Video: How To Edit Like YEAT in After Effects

Today I will show you how did it like Yeet. Yo, it's Powikas here. And yeah, today we will learn how to make these crazy Yeet effects, you know, that camcorder that's been really popular in Yeet music videos, his grunge effects, and his whole little flash transitions that you always see in Yeet videos. And yeah guys, by the way, if you're new here, my name is Powikas, and I've been a video editor for over seven years now and i also run an absolutely crazy video editing website called
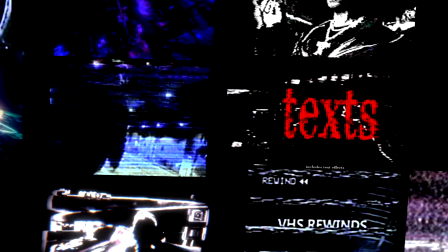[0:29]
povika.com where i have the best video editing presets that i could possibly make and i've actually combined
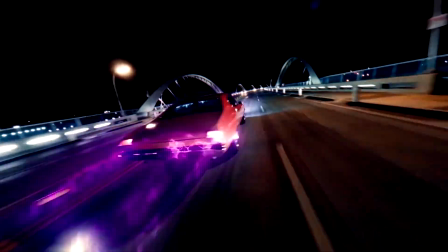[0:34]
them all into my altax bundle which is on a crazy deal right now so i would definitely recommend to go and check it out and it will be linked in the description
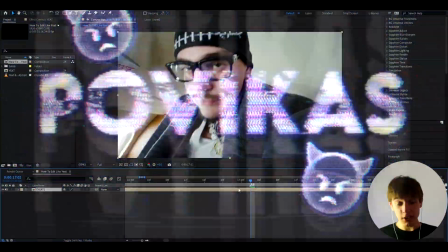[0:42]
but anyways let's begin all right guys so i guess the first thing you can do is make the really popular camcord
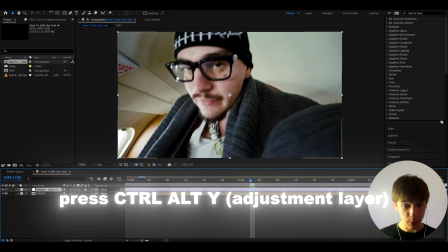[0:50]
effect which we can do by pressing ctrl alt y and making a new adjustment layer and on the adjustment layer let's add an effect called
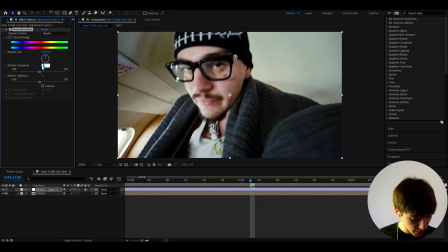[0:57]
hue saturation now guys this camcora effect you can see in other music videos not just yeet just remember that but on yeet it's been getting quite more popular so in mass saturation we can make it to minus 41 because we have to desaturate this a bit as you know camcores are a bit desaturated and let's also
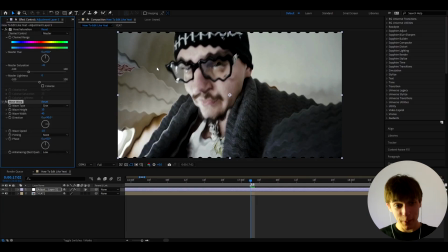[1:12]
add wave warp to give some lines but don't worry we'll not make it like this let's go to make the wave type to sawtooth and the direction we want to make it to zero and the wave height yeah let's make that to 1.5 and this is subjective you can make this to how much you want but i'll make it to 54 you know you can just trust me or you can make this higher or lower
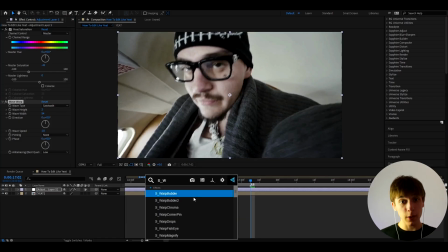[1:32]
you know do what you want and now let's add an effect from the sapphire plugin if you don't have this you don't have to add this it's called s warp waves
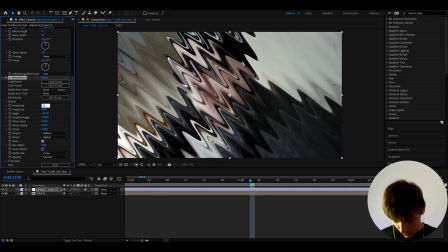[1:39]
and uh don't worry we'll not keep it like this i'll make the amplitude to 0.005 and the frequency this is really important i'll make it to 152.2 and you can start to see these crazy little lines here but it's important to make the angle to
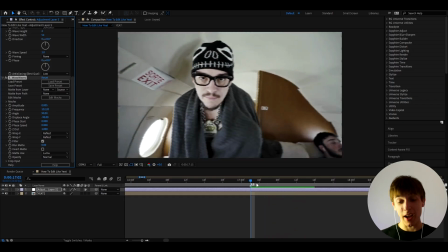[1:55]
90 now so yeah you already get this kind of an effect which is not a camcorder but boy after the next effect we'll add you'll see the camcorder
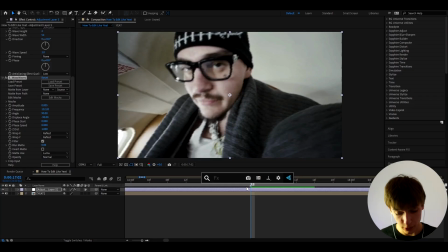[2:03]
so yes the next effect we're going to add is a free plugin which everybody should have literally everybody no excuses it's called NTCT-RS. Now it already gives you a kind of a camcorder look, but there's things we need to mess around here with. So we first need to make the composite signal sharp to 1.5 to make this pop out a bit more.
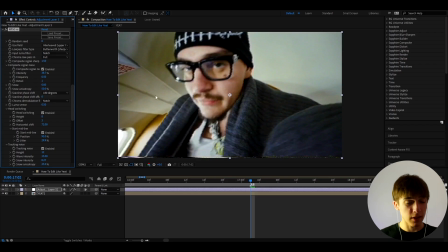[2:22]
I'll make the snow to zero, it's not an important thing. Now let's go down, turn off the head switching and the tracking noise, because we don't want that little line there, although you can keep it if you like the little line there. It's kind of popular in camcorders, but I don't want it here. And the most important part about this effect is I like to go to a horizontal scale i like to make the 1.25 now there's
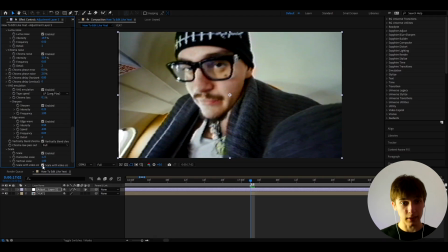[2:41]
a couple things you can do you can either press this button and you will get this little camcorder look or you can just wait on now it's also important to go to sharpen and make it to 1.03 to make it pop out more like a camcorder oh no no but we're not on yet
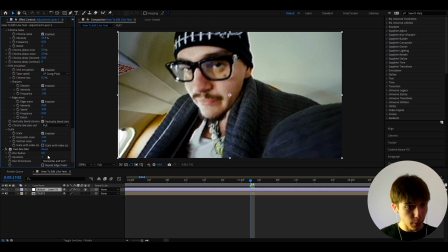[2:54]
camcorders are also blurred so let's add fast box blur i'm going to make the blur radius to 3 but now you might be wondering this is just too blurry okay let's add uncharped mask to make it look even more like a camcorder and then blur it out so i'll make the amount to
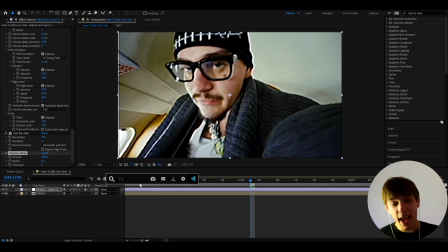[3:10]
200 and the radius to 8.2 and the last effect you can add is going to be exposure and this is just the personal thing but
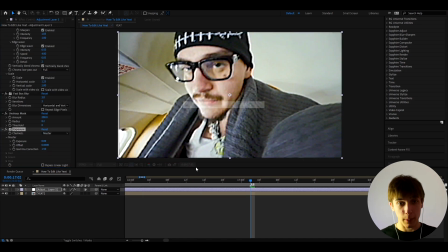[3:18]
i like to make the gamma correction to 1.5 to make the whites pop out like that because in camcorders i personally think the whites pop
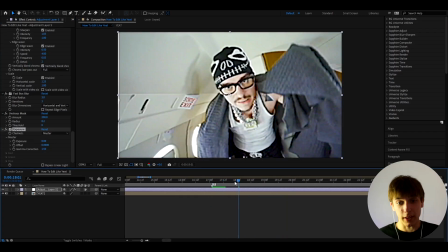[3:25]
out like that but you know i might be wrong but i think that's pretty important and look before and after is crazy i I mean,
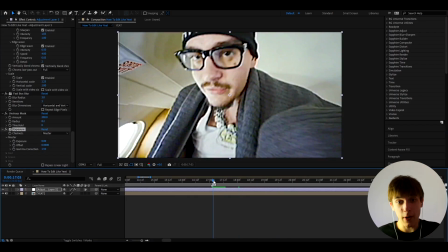[3:33]
literally, the most realistic camcorder effect I've ever seen recreated in After Effects. Just like that. Just, boop, you got it. So, yeah, we can just call this camcorder. And keep on going. Let's make a crazy grunge effect now.
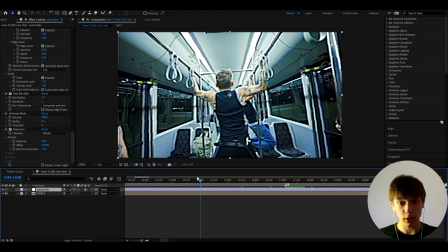[3:45]
So, let's actually go on a clip that I would like the grunge effect on. This looks cool already with camcorder, but let's make the grunge effect here.
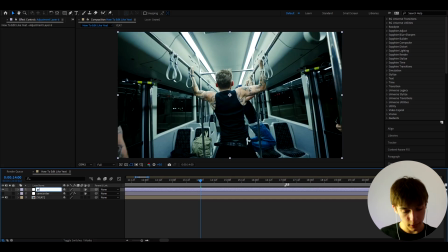[3:51]
So, let's turn that off. And let's press Ctrl Y and call this grunge. And the first effect we can add here is, guess what? Hue saturation.